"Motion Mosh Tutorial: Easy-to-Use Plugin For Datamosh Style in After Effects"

we're gonna learn how to add Datamosh looking effects to your videos like this.
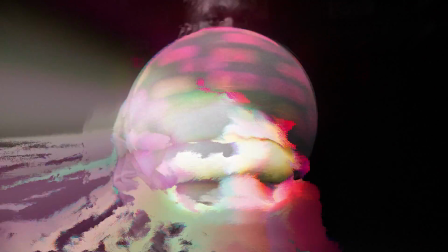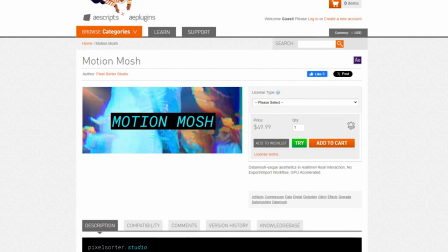(0:10)
All of this is done with an After Effects plugin called Motion Mosh. It's a GPU accelerated effect that allows you to preview the effect in real time instead of traditional
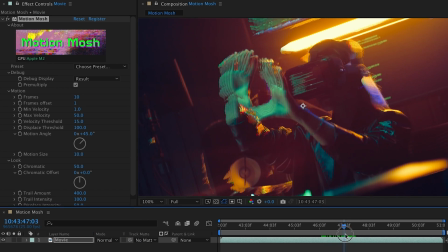(0:19)
data moshing where you have to waste time with another program or export and re-import your video.
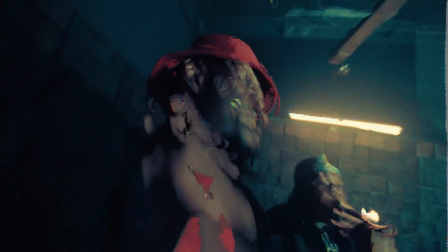(0:24)
By just pushing a few sliders around, you can make your next music video, commercial, or even VJ loops so much more eye-catching. We're gonna cover everything you need to know from the basic settings to cool transitions and even
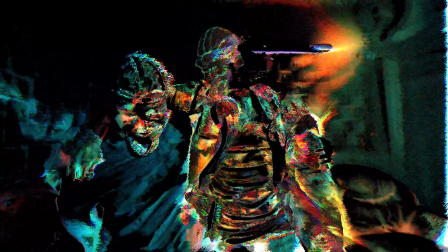(0:36)
this insane effect at the end of the tutorial so that you can get the most out of Motion Mosh.
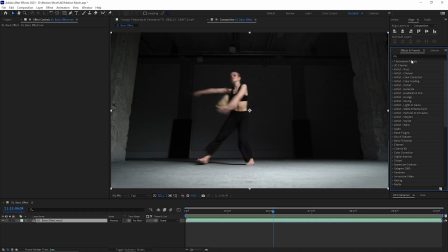(0:43)
After installing the plugin and opening up After Effects, let's apply the effect to a video layer.
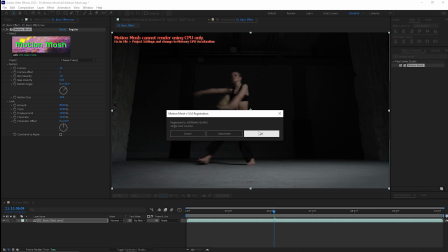(0:48)
Make sure to register your plugin and enable GPU acceleration in After Effects, since this plugin won't work without it being enabled.
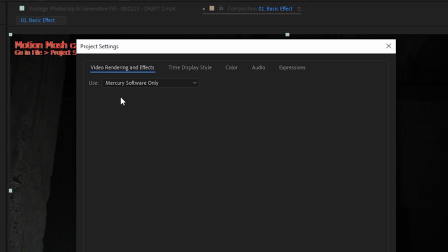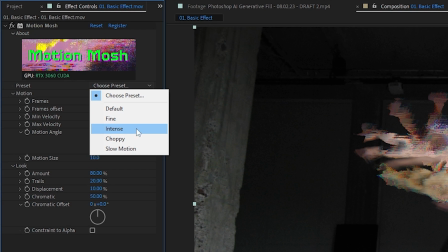(1:00)
Now we're ready to walk through what each parameter does. You'll notice that there are 5 presets to choose from depending on what kind of look you're going for, and I encourage you to just try them all out. Under motion, the frames parameter tells you how many frames will be moshed. Frames offset is the multiplier of the amount of frames being affected. So in this case, it's 1 times 10 frames. So if you put 2, it'll process over the next 20 frames.
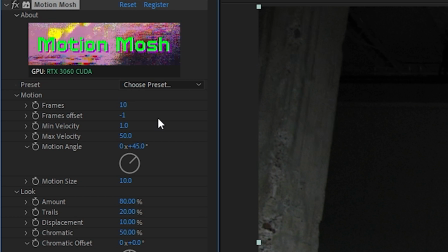(1:24)
You can even put in something like -1 to process the previous 10 frames instead. Min and max velocity changes what part of your image is being processed.
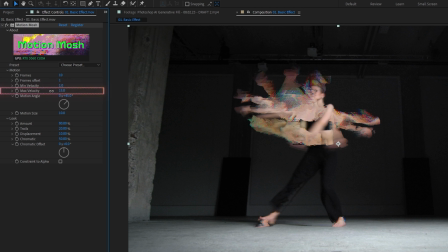(1:32)
So for example, if I set the max velocity from 50 to 1, it considers pretty much all of the motion that's in your video.
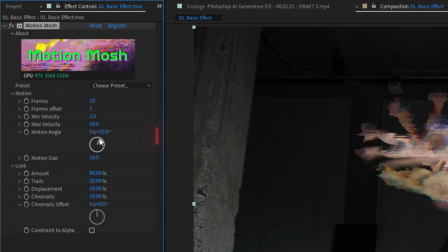(1:39)
Feel free to play around with it since this will affect your look the most. Motion angle determines the angle of the mosh, whereas motion size determines the size of the mosh.
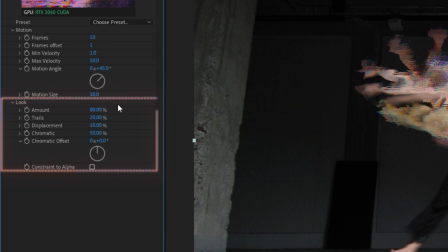(1:48)
Under look, you have a few parameters that affect the actual look of the mosh itself instead of what parts of your footage is being affected.
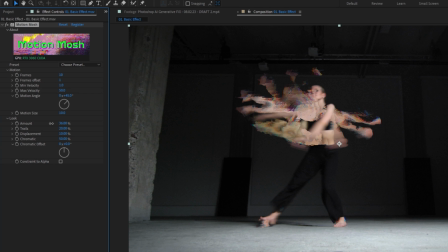(1:55)
The amount controls the intensity of the effect, and it's normally where you'll keyframe if you want the mosh to gradually start and end.
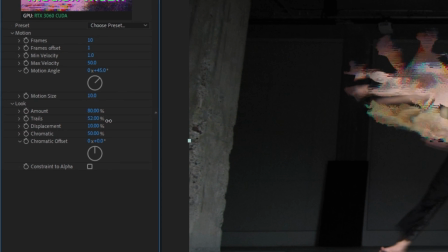(2:02)
Trails affects how much of the mosh you want to trail, so it'll really depend on your taste.
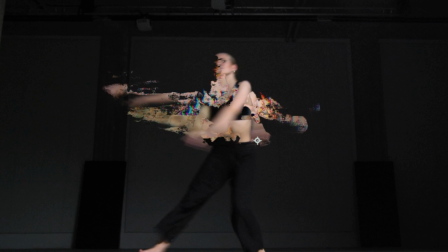(2:07)
Displacement is another setting you'll want to play with depending on what kind of look you're going for, but the higher that you go, the crunchier the effect.
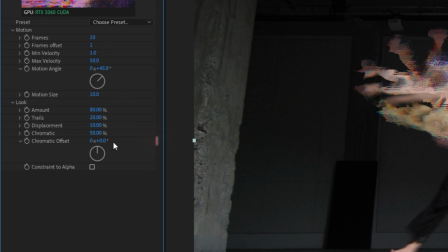(2:13)
Chromatic is the amount of chromatic aberration that you want. Chromatic offset lets you determine the angle of the chromatic effect. And lastly, constraint to alpha allows the effect to stay within the opaque parts of your video and not trail off into the transparent areas.
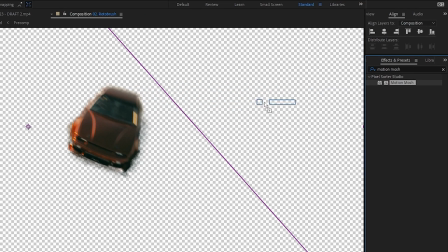(2:27)
So for example, if I rotobrush out a drifting car, I can apply the effect, check off constraint to alpha, and the trail will stay within what I rotoed.
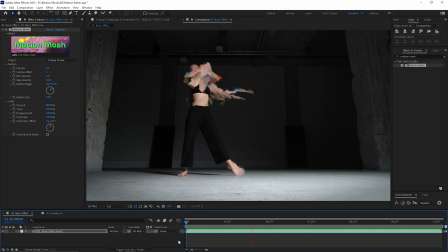(2:35)
As you can see, the default setting already looks amazing without even touching any of the parameters.
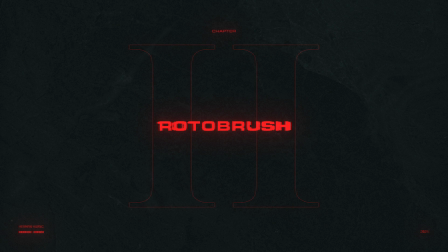(2:40)
But what if other parts of your video are moving and you only want the subject to be motion moshed?
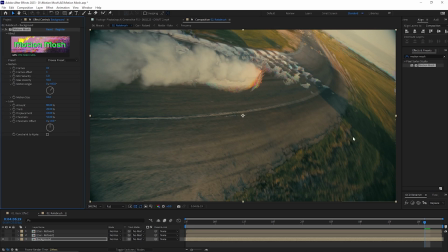(2:45)
If I simply apply the effect, it looks really cool on its own, but it can be a little bit distracting with how the background is being moshed as well.
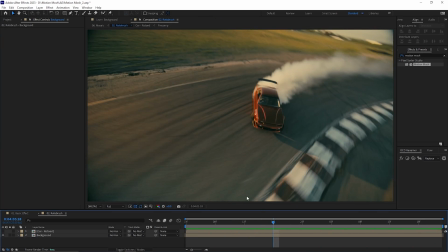(2:52)
So you can rotobrush out the subject, in this case the car,
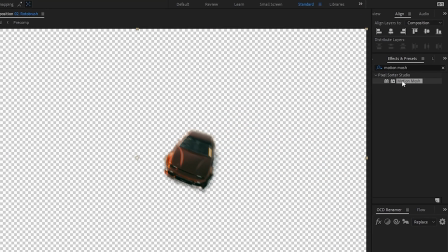(2:57)
and even if it's not a very clean roto, you can apply the motion mosh effect to the layer and get something really sick.
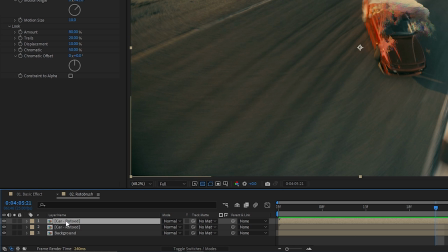(3:04)
If you're not a fan of how the mosh is in front of the subject, you can simply duplicate that layer and delete the motion mosh effect so that you have a clean layer on top.
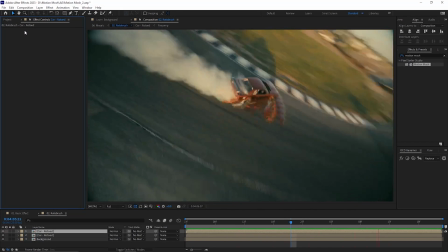(3:12)
That way, it looks like the mosh is trailing behind the car in this case.
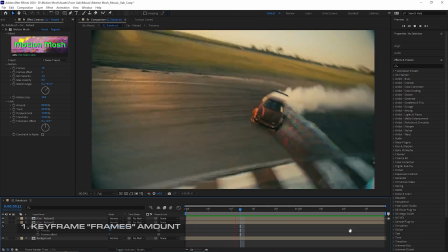(3:15)
If you want a moshier look, a couple things you can play with is keyframing the frames amount to increase over time so that the trail becomes more apparent,
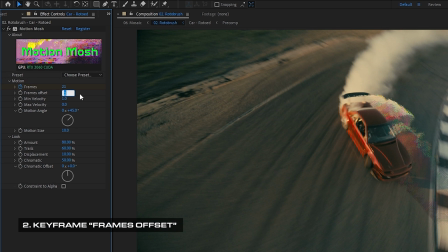(3:27)
keyframing the frame's offset to process backwards first before processing forward,
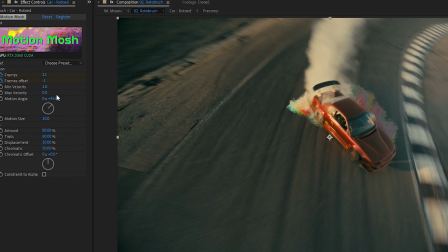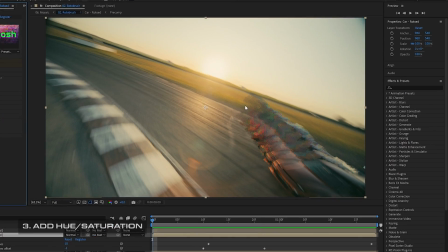(3:38)
and finally, punching up the saturation.
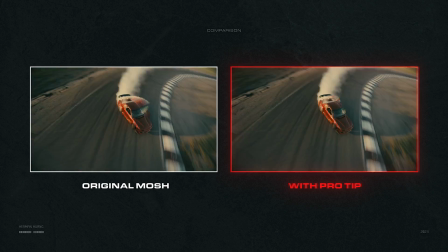(3:44)
Details make the difference, and I encourage you to experiment with the settings yourself.
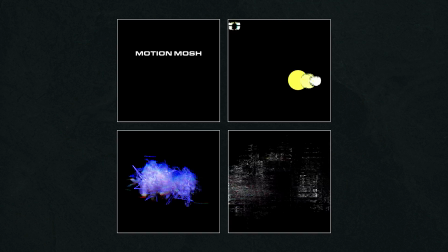(3:49)
Motion Mosh is also great for giving your text or graphic animations a glitchy look.
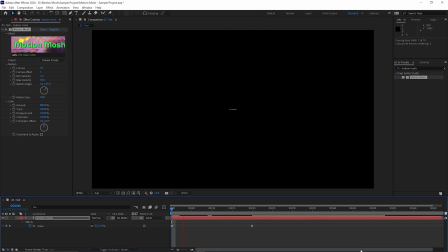(3:54)
You can simply slap on the Motion Mosh effect after animating your text, or use one of the included presets to quickly add movement instead.